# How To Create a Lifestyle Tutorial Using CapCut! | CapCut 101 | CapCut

If you've ever wondered how the lifestyle creators do it, you're gonna want to watch this one. What's up friend? Welcome back to CapCut's YouTube channel. I don't know about you, but I am obsessed with the lifestyle creators on TikTok. You know the ones. They clean their aesthetically pleasing apartments, they make their healthy meals, and they're really good at editing. Because their videos are so fast-paced and dynamic, I am locked in the entire time. In this video, I want to show you how to shoot and edit your content to look and feel as beautiful and engaging as possible. But before we get into it, make sure that you are subscribed to CapCut's YouTube channel. Look, I don't want you to miss out on any tutorials or product updates, okay? I'm trying to keep you in the loop here. Okay, let's start filming. Filming an aesthetically pleasing video rests on your framing. Make sure you're getting a variety of angles to showcase what you're doing in a straightforward, clean way.
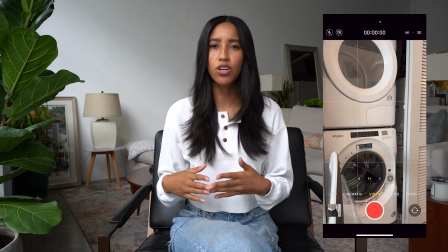49s
So for example, if I'm filming myself throwing laundry into the machine,
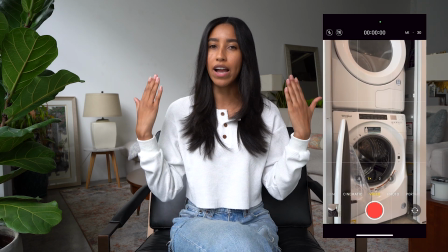52s
I'm gonna set my camera up on an angle here with the window behind me to light my scene, and I'm gonna make sure that it's all level.
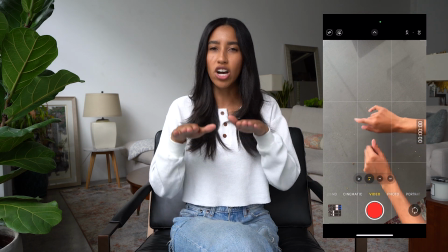58s
If you're wiping your kitchen countertop, you might want to do an overhead shot that's not straight on so that your head and arms aren't blocking what you're doing.
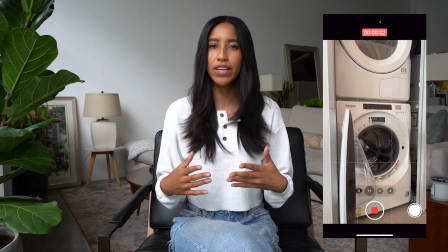66s
Film yourself going through the motions as you normally would, but try to make your actions as quick and complete as possible.
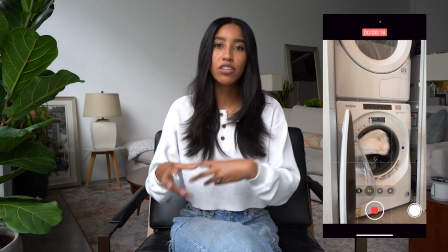71s
So I'm not gently, slowly placing my laundry into the drum. I'm throwing it in there.
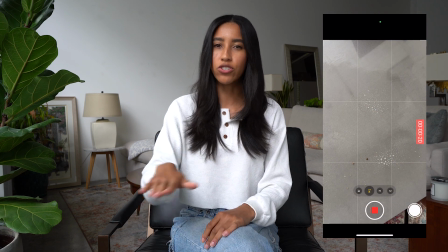76s
I'm not spraying my countertop and then wiping in a circular motion. I'm swiping across the screen. You can also add a stop motion element to your video to make it even more dynamic. So for example, I'm filming a shot of me cleaning my coffee table.
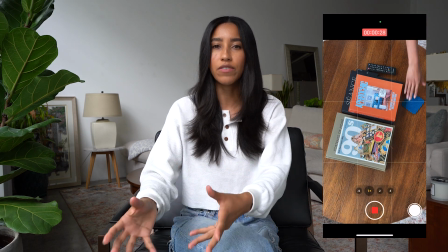88s
I'm gonna keep my camera rolling as I remove one decor piece and coffee table book at a time, pausing between each one to get a clean shot.
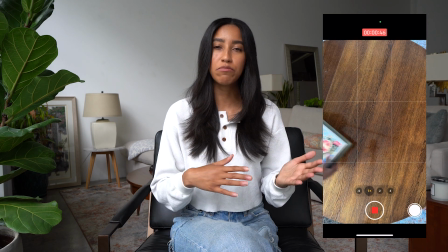94s
And then I'm gonna clean the same way that I did in the kitchen before placing each item back one by one.
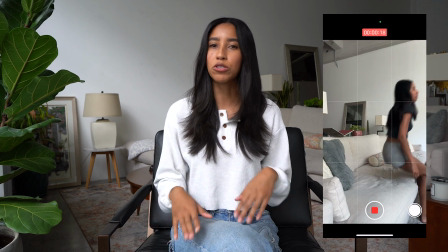99s
For my last clip, I'll film myself sitting on the couch, proud of myself for cleaning but ready to relax. Once you filmed everything, it's time to load it all into the CapCut desktop app and start editing.
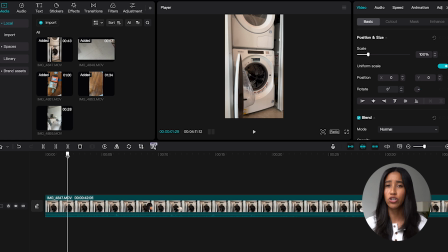108s
Editing is what's gonna take your video from a boring, normal cleaning or cooking video to a fast-paced, dynamic lifestyle narrative. Go ahead and import all of your clips, adding them down into the timeline in whichever order you'd like. The first thing you're gonna do is cut out any moments that don't feature movement.
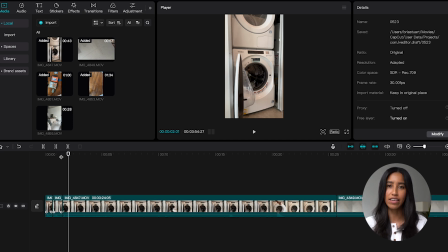124s
Every single millisecond of your video needs to have an action taking place. This is gonna quicken the pace and keep your audience engaged. So in my video, I'm gonna remove the moment where I pick up the all-purpose cleaner and only keep the moments when I'm actively spraying. I'm removing the shots of myself digging into the laundry hamper and only keeping the moments when I'm throwing the laundry in.
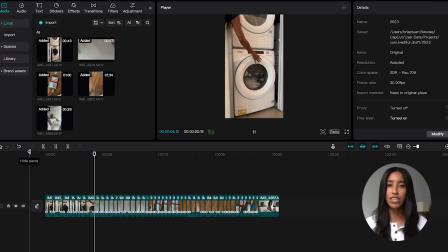142s
You can already see how removing these small dull moments, even if there are only a few frames, speeds up my video.
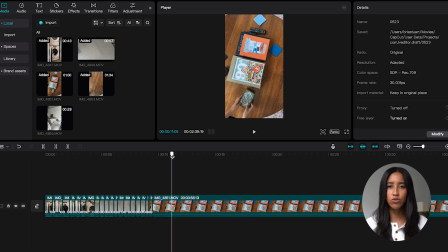148s
As for my stop motion element, I'm gonna do the exact opposite of my other clips. Instead of removing the moments when I'm not in the frame and moving things around, I'm gonna remove all the moments where I am in the frame moving things around. The moments that I'm keeping are only a few frames long, so the video's still gonna be quick. But you'll see that once I remove myself from this portion of the video, it has that stop motion feel.
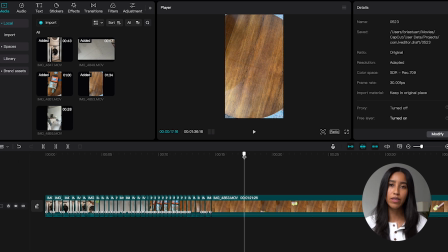167s
Once I start cleaning again, I'm gonna go back to only keeping those moments where I'm actively spraying and swiping. And then when I'm putting all the items back, I'll return to that stop-motion process. And once I've edited all of my clips down, I'm just gonna trim that clip of me sitting on the couch and relaxing.
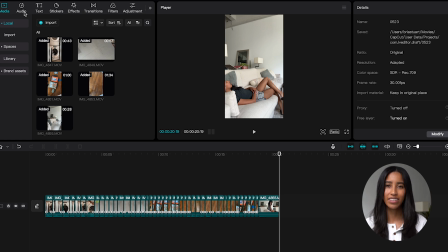181s
Now all there's left to do is add a trending sound and some hook text. Let's start with the audio tab in the upper left hand corner of the screen. I'm gonna pull a song from the trending subcategory that says upbeat and fast-paced as my video.
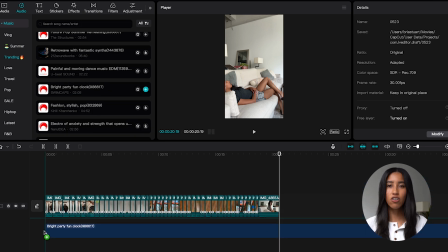192s
Let's go ahead and drag this one down to my timeline. Then I'll clip the end of the song so it stops when my video does.
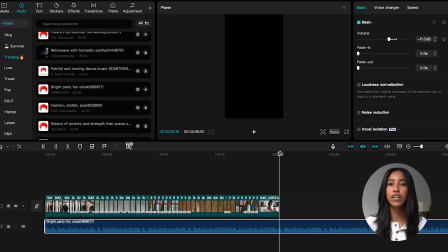197s
To do this, I'm selecting the song and then moving the playhead to the end of my video and pressing the W key.
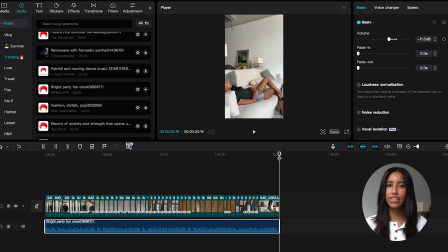202s
The W key gets rid of everything to the right of the playhead so that my music doesn't keep playing over a black screen. Now that I've got my music, let's add some hook text to get my audience engaged. I'm going to the text menu in the top left hand corner of my screen and then going into the text template subcategory. I love using text templates because then I don't have to customize my own hook text. I can just pull something that's already great.
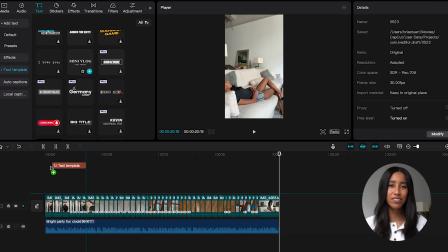222s
This one looks good. Let's go ahead and move it on down to the timeline over my first few clips.
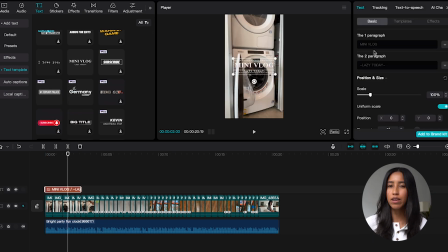226s
I want to leave it on screen long enough for the viewer to read it, but not too long so that it blocks the majority of my video. Then I'll use the dynamic menu on the right to change the text so it says clean with me. Downtown LA Loft Edition.
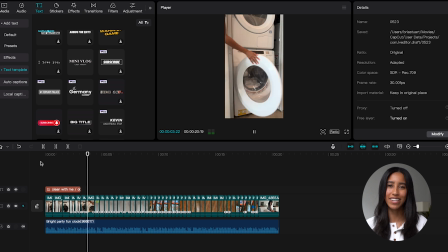238s
Beautiful! The video looks great to me. Let's go ahead and export it using CapCut's default settings. Creating aesthetic lifestyle videos is not as hard as it seems.